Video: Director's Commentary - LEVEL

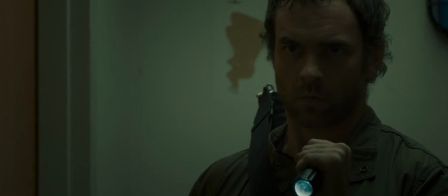[13:18]
Ryan Shadily did the creature makeup, this mask,
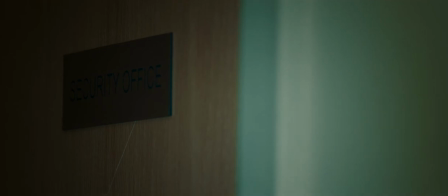[13:23]
and the one thing that I was telling Ryan was that if we're lucky, we're barely going to see this thing in focus.
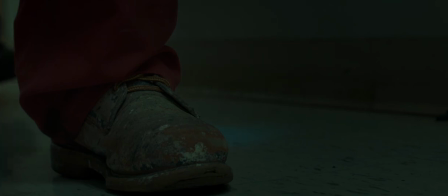[13:29]
And I really don't want to see Toothy a lot. That's, again, the nickname we gave the monster.
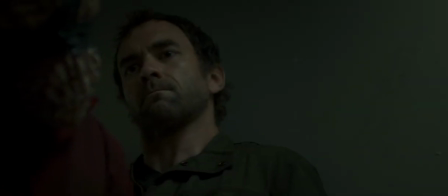[13:35]
But the one thing that I do want to see is if you only see this creature for, you know, 20 or 30 frames,
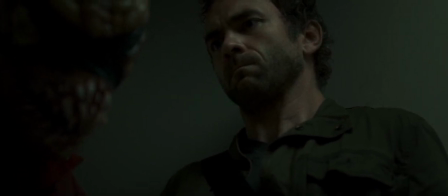[13:41]
I want to make sure that you see the teeth, that this is something that is just all teeth.
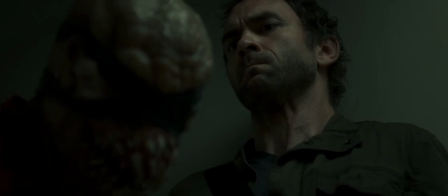[13:46]
You know, it has no eyes. Everything is sound-oriented.
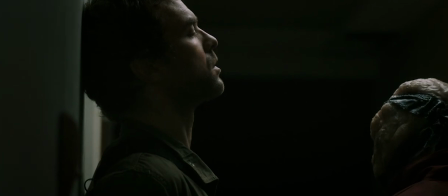[13:50]
There was also another kind of person I'd point out is the gaffer, Owen Seton, who is a student, who was a student at the time making this.
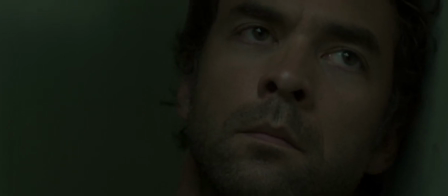[13:58]
Owen just has such a great sense of light and is really experimental.
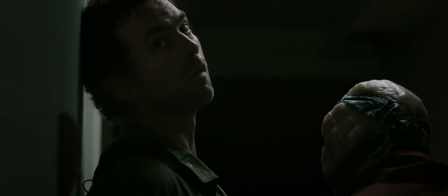[14:03]
And so it was really kind of cool to see one of my students, like, take that position and really run with it.
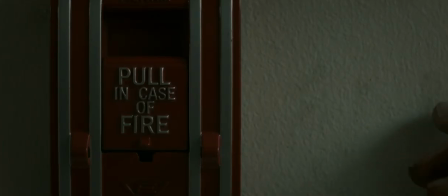[14:08]
And him and Ben just did a phenomenal job putting this movie together.
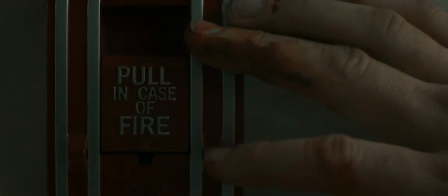[14:12]
Like, you know, some of the opening scenes with the blue reflecting water against the walls and the giant fans spinning, you know, it's just beautiful images.
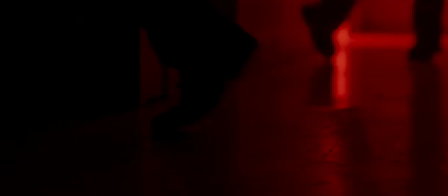[14:25]
Speaking of the imagery, you know, one of the final steps you make when you're making a film is color correction.
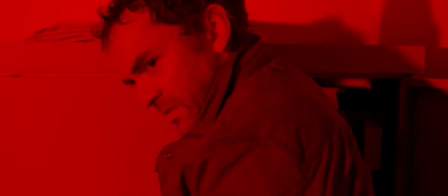[14:33]
And we had just an amazing colorist that we worked with on this film, a gentleman by the name of Oscar Obosa, who is probably one of the best colorists in the Midwest. And I'd won this film contest where one of the awards was you could either get $1,000 or you could get a full day of color correction with Oscar Obosa. And I was like, throw the $1,000 away, man.
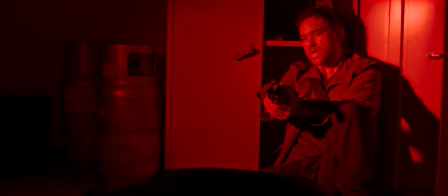[14:56]
I want to work with Oscar. And Oscar kind of came in and, you know, really created this really unique look for the world.
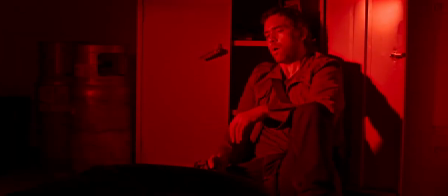[15:03]
The thing with this film was I didn't want it to be desaturated. You know, I see a lot of horror films, and they're really desaturated.
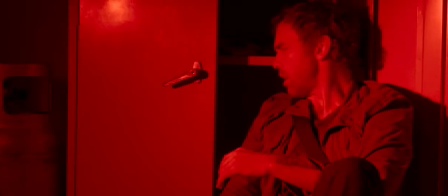[15:09]
And I love color, and I love color popping, like, on screen.
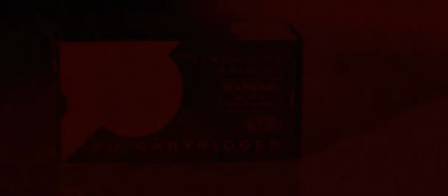[15:13]
And so it's finding that balance of, like, something that was really dark and moody, but it's very colorful at the same time.
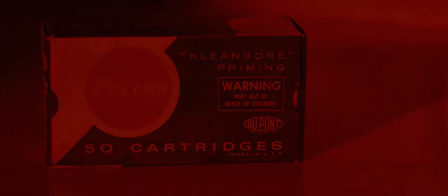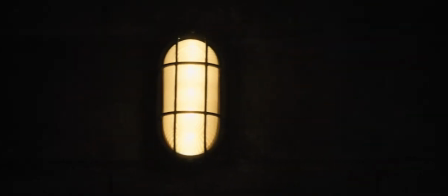[15:24]
I'd smack myself if I didn't mention Nathaniel Levinsay, the composer.
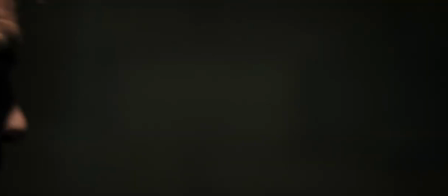[15:28]
He knew that we were making a silent film, and so he had to basically create this entire soundscape for our movie.
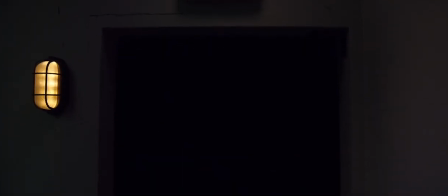[15:36]
And Nathaniel and I are one of these two guys, if we get on the phone, we can talk for seven hours easy.
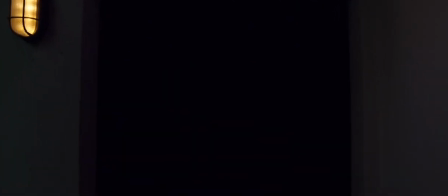[15:41]
Thank God batteries and phones die because if not, I'd still be talking to him right now.
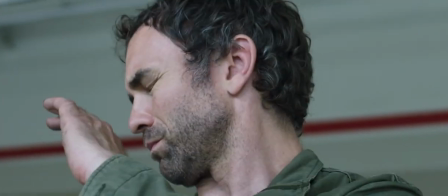[15:46]
And he really created this beautiful soundscape,
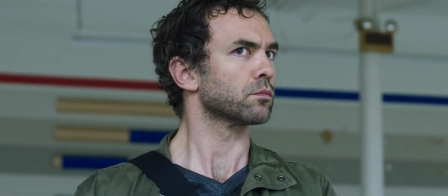[15:49]
this music and texture and everything to really put you in the head of a film.
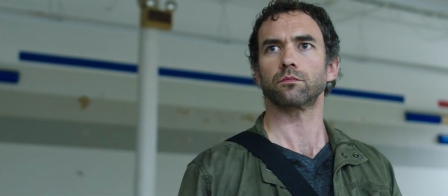[15:56]
Again, film is visually, it's information, sound-wise, It's how you feel about it.
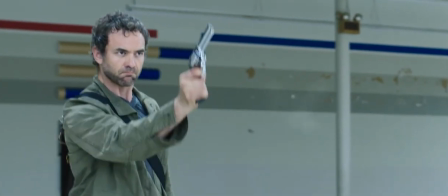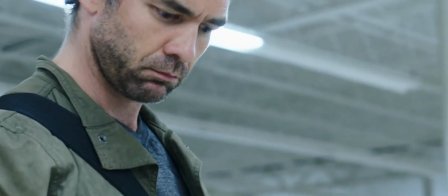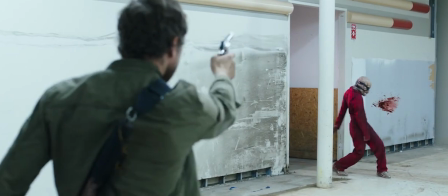[16:12]
And Jeremy was also this visual effects, so he was able to create these nice little blood splatters and all that.
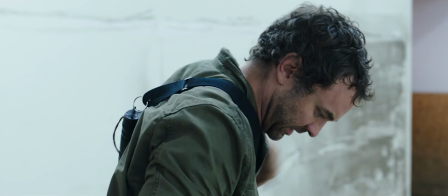[16:19]
And then we also had Conrad Fleming, who is a visual effects artist, as well as another artist by the name of Andy Lefton,
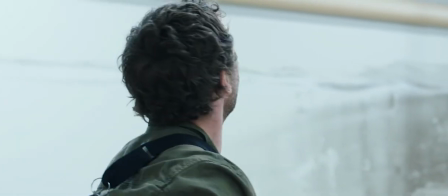[16:26]
who did kind of like the last visual effects in the film where we had to take the character and bring him from reality to CG.
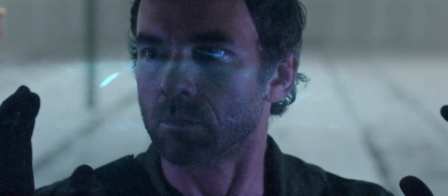[16:37]
and so all these creatures in the background have all been green screened and Conrad kind of brought
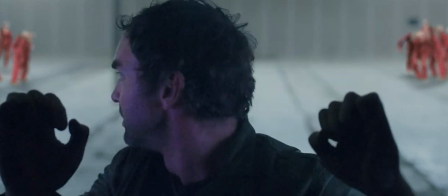[16:42]
them in and then Andy kind of created this whole CG version of Noah screaming
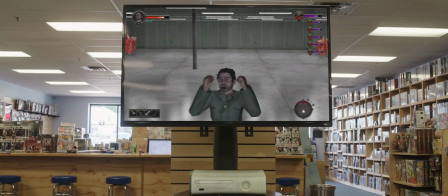[16:49]
and then kind of going back to our last shot which is inside this video game store I was really impressed with
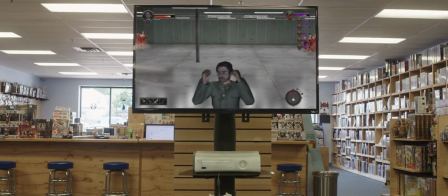[16:55]
what Andy did because boy does that CG character look a lot like Noah and we were kind of going okay we want this
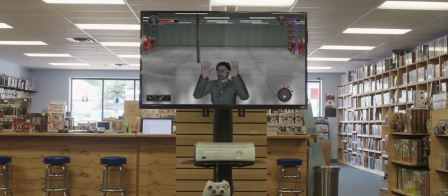[17:01]
to be kind of an older video game not kind of a newer one so I could break them up a little bit, make them look a little bit more digital and all that jazz. This film was made with the college that I teach at, IPR. And so what's really cool is the fact that, you know, about 90% of the crew were all students and that we worked with them.